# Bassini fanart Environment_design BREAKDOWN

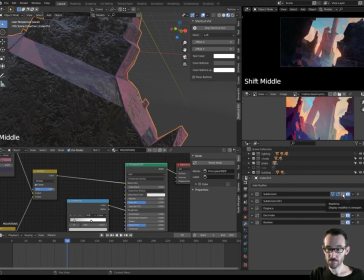(7:59)
Dopo di che ho fatto una subdivision, ho fatto due tipi di subdivision, una di tipo simple per cui aggiunge
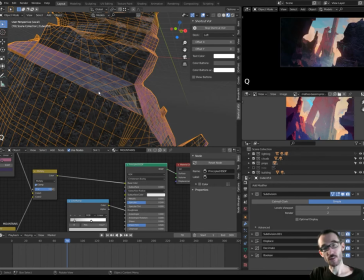(8:08)
Mesh ma non ammorbidisce le forme,
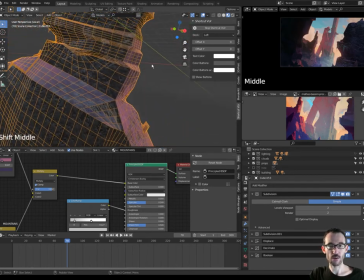(8:13)
in modo tale che a linea di massima la forma rimane quella originaria, altrimenti sarebbe stato troppo ammorbidito, avrebbe perso quell'aspetto roccioso, diciamo.
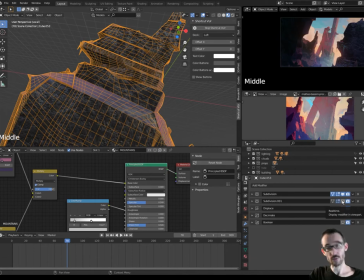(8:31)
Ho aggiunto un'altra suddivisione invece questa volta ammorbidendolo,
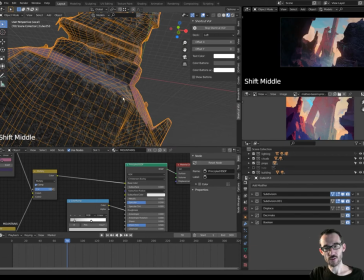(8:34)
che abbiamo già vuol dire una consistenza sulle geometrie e poi ho aggiunto quello che dà l'aspetto più ruccioso diciamo a questa geometria una Displacement Map,
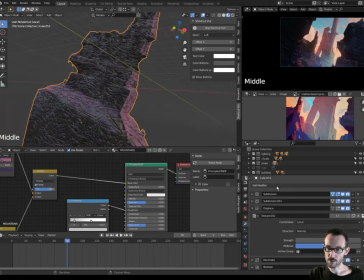(8:50)
Displacement Map è un altro modifier che si trova in questa colonna ecco al displacement ho creato una texture che potete vedere qui
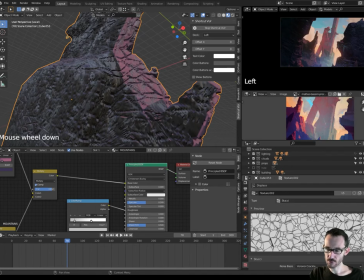(9:02)
di tipo stucci da
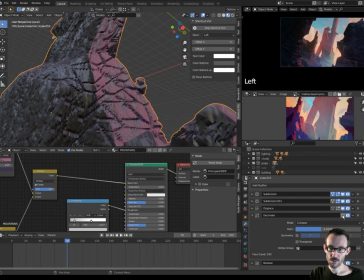(9:06)
aggiungere dopo il displacement è il decimate che riduce di molto diciamo le geometrie questo è un modifier che è molto pesante quindi in generale serve meglio evitare
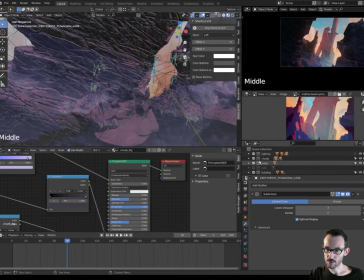(9:21)
ecco qui c'è un altro oggetto roccioso, che è abbastanza
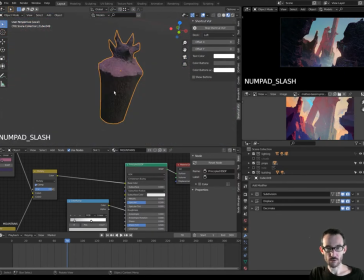(9:31)
simile, però in questo caso ho provato a creare una forma un po' più organica,
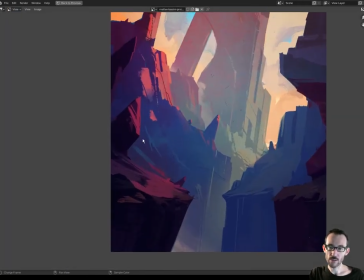(9:38)
più o meno interpretando quello che nel concept era questa parte qui,
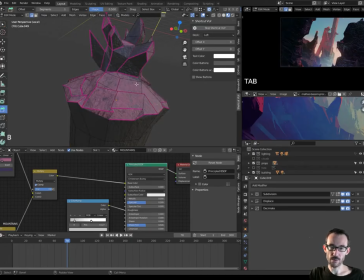(9:44)
anche questa forma è abbastanza semplificata, questa volta però ho scelto di elaborare le geometria in
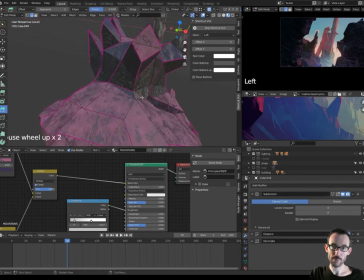(9:54)
questa maniera ha una subdivision ammorbidita diciamo su tutta la prima
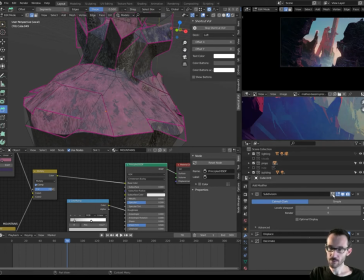(10:00)
vedere anche in modalità edit mode che cosa combina il modifier ammorbidisce le forme ma io posso di volta in volta selezionare dei margini dei bordi e negli
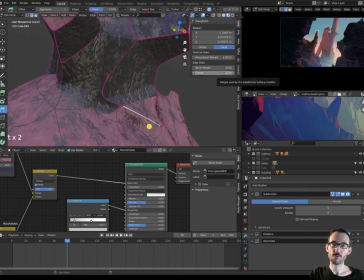(10:15)
item impostare l'influenza del modifier su Division.
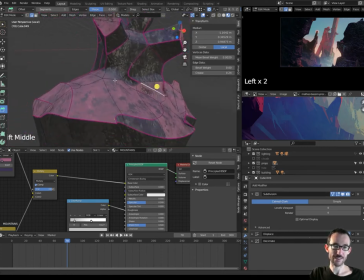(10:19)
In questo modo alcuni tratti sono più contrastati, più spigolosi, ed altri molto meno. In questo modo ho la possibilità di giocare un po'
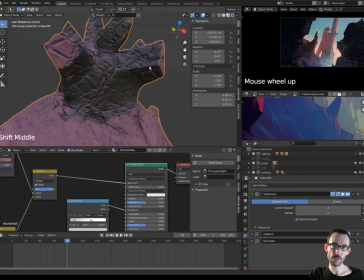(10:32)
sulla forma, cioè renderla organica, ma progressivamente dove interessava a me è renderla più spigolosa.
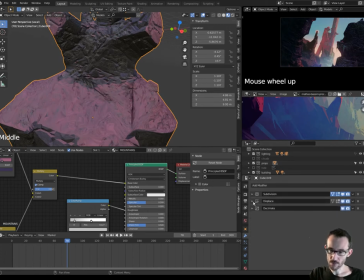(10:40)
Quindi abbiamo il suo divisione, abbiamo il displacement, che è la stessa da questo, e poi abbiamo il decimate finale per rendere la superficie un po' più interessante,
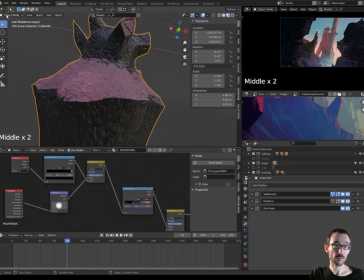(10:55)
anche qui abbiamo un materiale abbastanza simile e anche qui abbiamo creato una vertex parente, io ho ho usato Dirty Vertex Colors
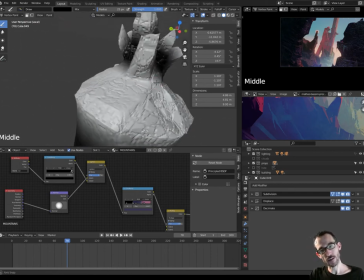(11:09)
Dirty Vertex Colors fa una mappatura bianco e nera basandosi sulle parti più complesse rendendole nere,
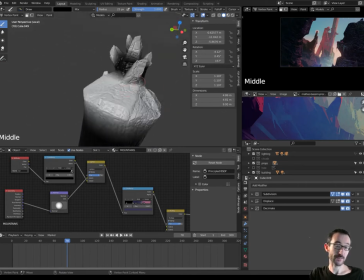(11:18)
invece le parti più lineari e più semplificate le schiarisce insomma in questo modo abbiamo questa specie di mappatura qua in questo caso
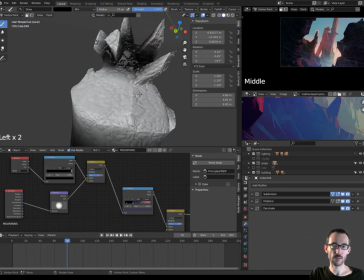(11:25)
penso di averla anche personalizzata perchè noi possiamo ovviamente nel Vertex Paint dipingere e quindi abbiamo
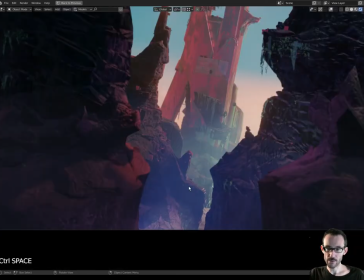(11:32)
la mappatura usata nella stessa maniera che abbiamo visto prima per creare questo effetto nebbia in basso ovviamente ho aggiunto
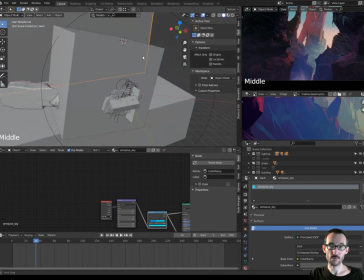(11:41)
diversi solidi con materiali di tipo fog,
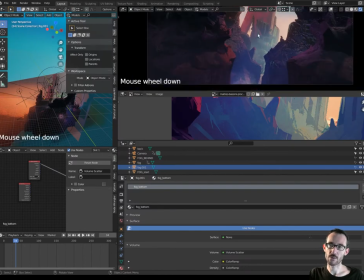(11:47)
di tipo scattering vediamo progressivamente, no? scondersi questo effetto nebbia
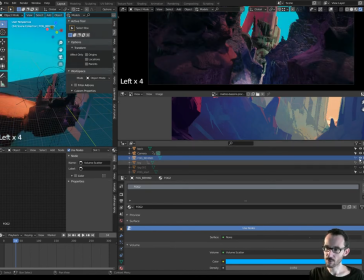(11:57)
così, così e così cambia davvero
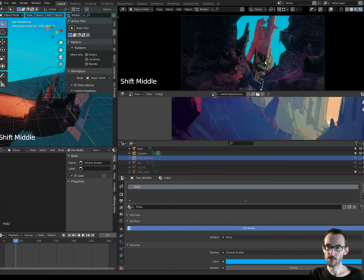(12:02)
tanto diciamo l'effetto finale questa profondità che dava progressivo illuminarsi dei colori viene a sparire dopo
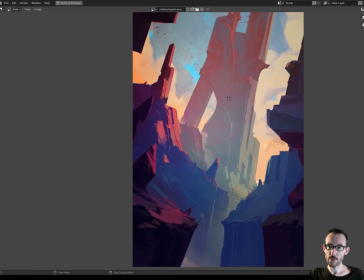(12:16)
di che sarà questo oggetto principale dell'edificio ecco
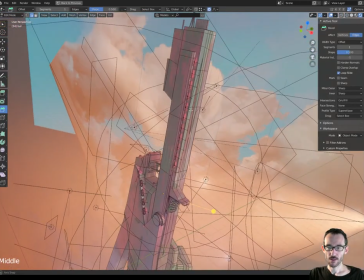(12:21)
anche qua ho cercato di tenerlo molto semplice,
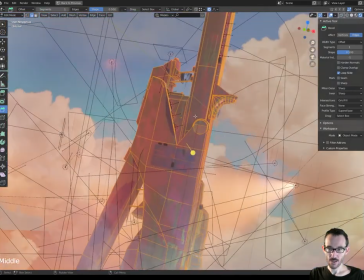(12:26)
piuttosto ho usato anche qua un po' dei modifier,
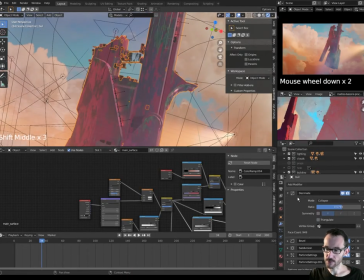(12:32)
in alcuni casi ho voluto decimare la quantità di mesh, soprattutto nelle parti più organiche,
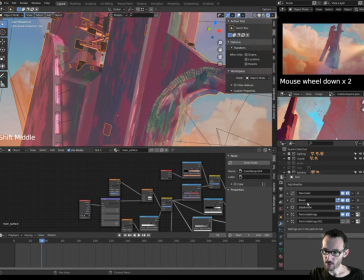(12:40)
ho aggiunto un bevel per
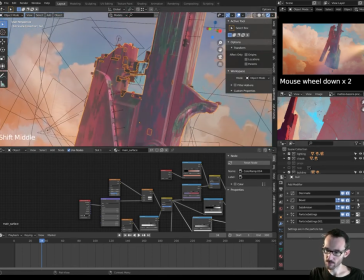(12:45)
dargli un borno più realistico,
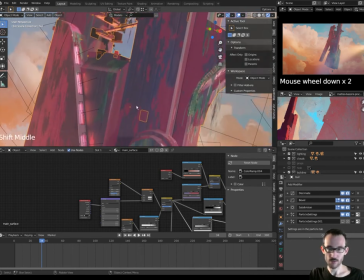(12:50)
più arrotondato,
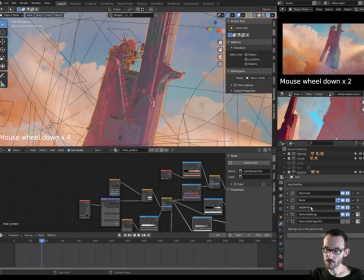(12:52)
ho fatto una subdivision e qui ho aggiunto delle particelle che si possono vedere soprattutto in alcune parti una
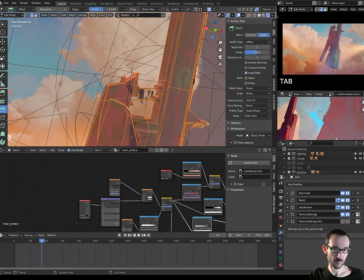(12:59)
collection di cubi randomizzata su determinate porzioni di mesh ovviamente possiamo scegliere nei vertex group
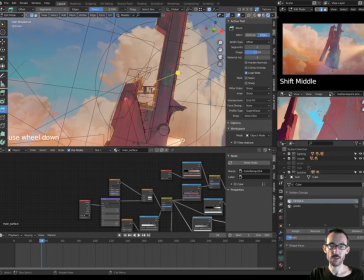(13:11)
quali porzioni di mesh andranno a mostrare questa collection quindi secondo me la collection ho messo in realtà
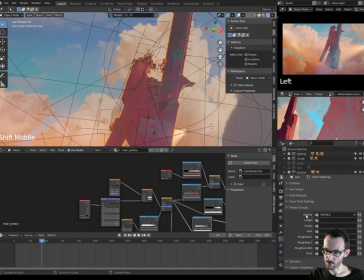(13:21)
principalmente questa scendendo in basso posso decidere la densità e decidere appunto il gruppo
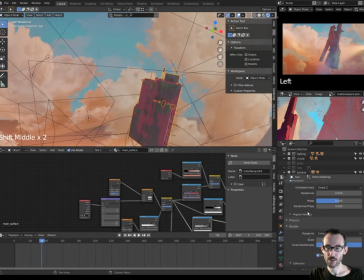(13:29)
di vertici che andrà a far funzionare queste particelle quindi niente di
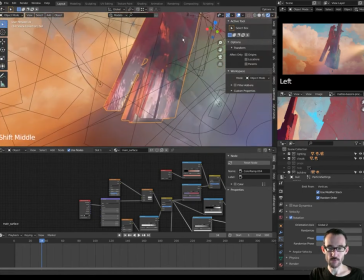(13:35)
stratosferico ho cercato di dare un effetto un po metallico con
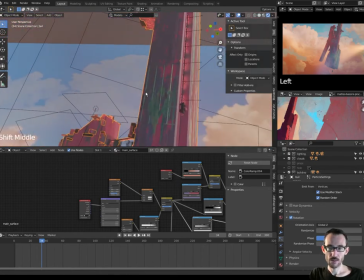(13:43)
delle varianti ovviamente quindi abbiamo
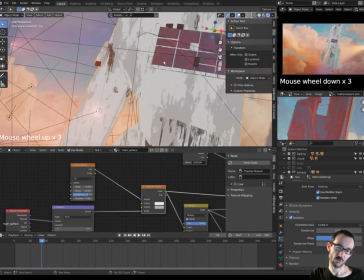(13:48)
check the texture che dovrebbe essere una scacchiera in pratica però
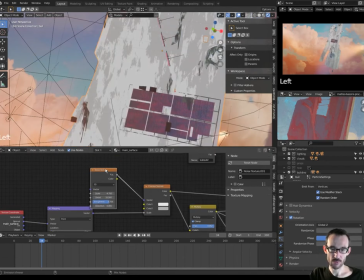(13:54)
è deformato da questo noise texture dopodiché sono andato a moltiplicarla
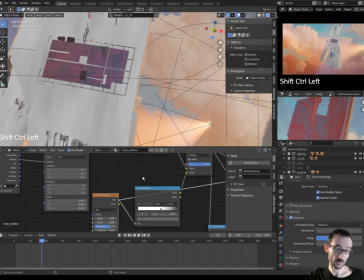(13:59)
con un'altra texture un altro noise texture come vedete è abbastanza
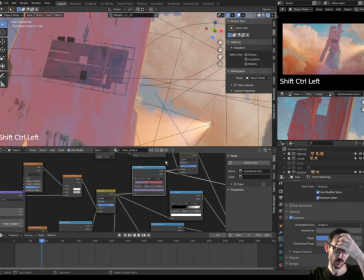(14:06)
comodo dopodiché insomma da questa variazione sono creare appunto questi due colori che abbiamo visto prima
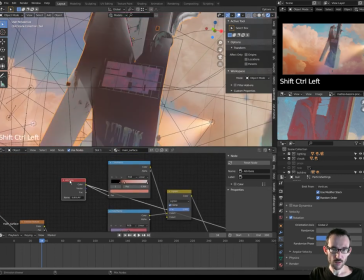(14:14)
e in aggiunta anche qui ho usato una vertex
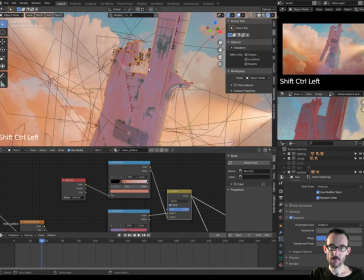(14:21)
color abbiamo aggiunto appunto questa mappatura a quella
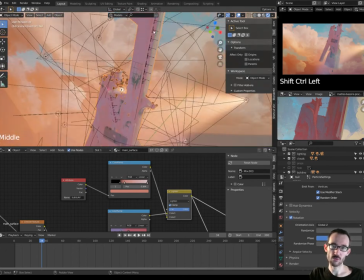(14:25)
precedente per creare questa variazione su sulle superfici è illuminato dal sole
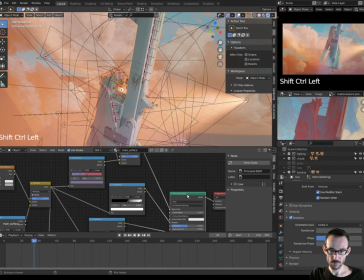(14:31)
e dopo di che siamo entrati appunto nella base color con questa mappatura qua.
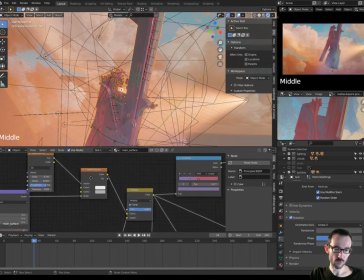(14:38)
Abbiamo una roughness e un metallic sempre basati diciamo su questo checker texture che ha creato queste due varianti.
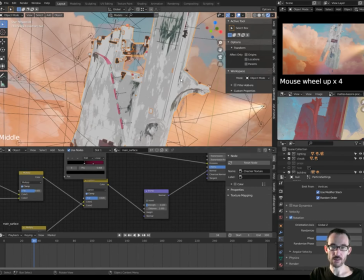(14:48)
Mentre per quanto riguarda le normal, quindi le caratteristiche su le superfici,
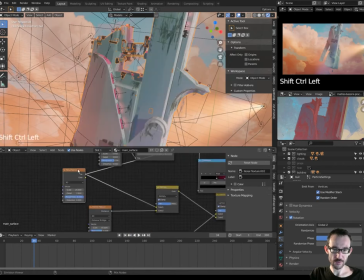(14:54)
ho voluto simulare diciamo una parete di un edificio in qualche modo.
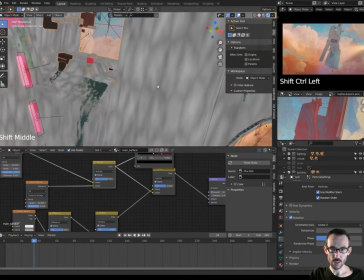(15:01)
Quindi qui abbiamo questo pattern qui, è abbastanza strano,
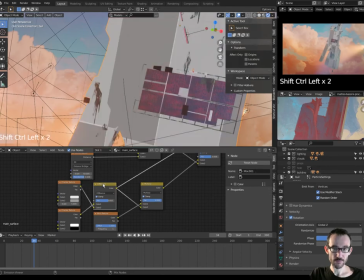(15:09)
abbiamo un altro checker texture, abbiamo
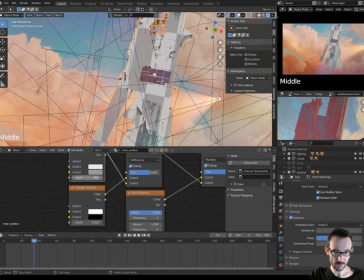(15:17)
lo stesso checker texture ma leggermente modificato sulla scala, vedete 5.020, molto tale che, a differenza di queste due,
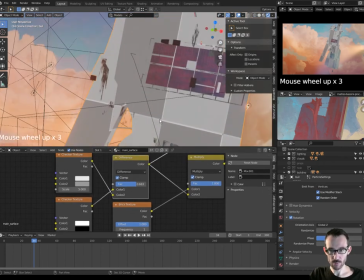(15:26)
ha creato questa specie di griglia.
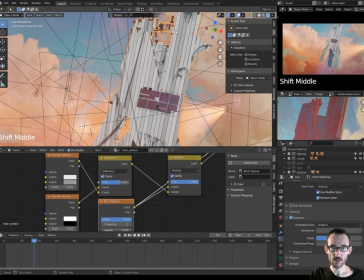(15:31)
Poi abbiamo un Big Texture che crea questo pattern verticale,
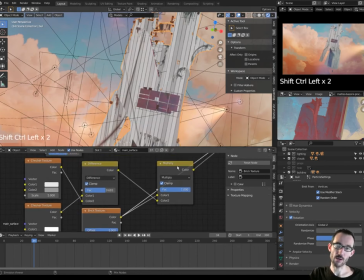(15:34)
quindi aggiungendo questi due aspetti abbiamo un risultato di questo tipo.
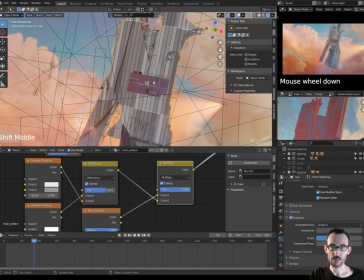(15:41)
Mi sembrava una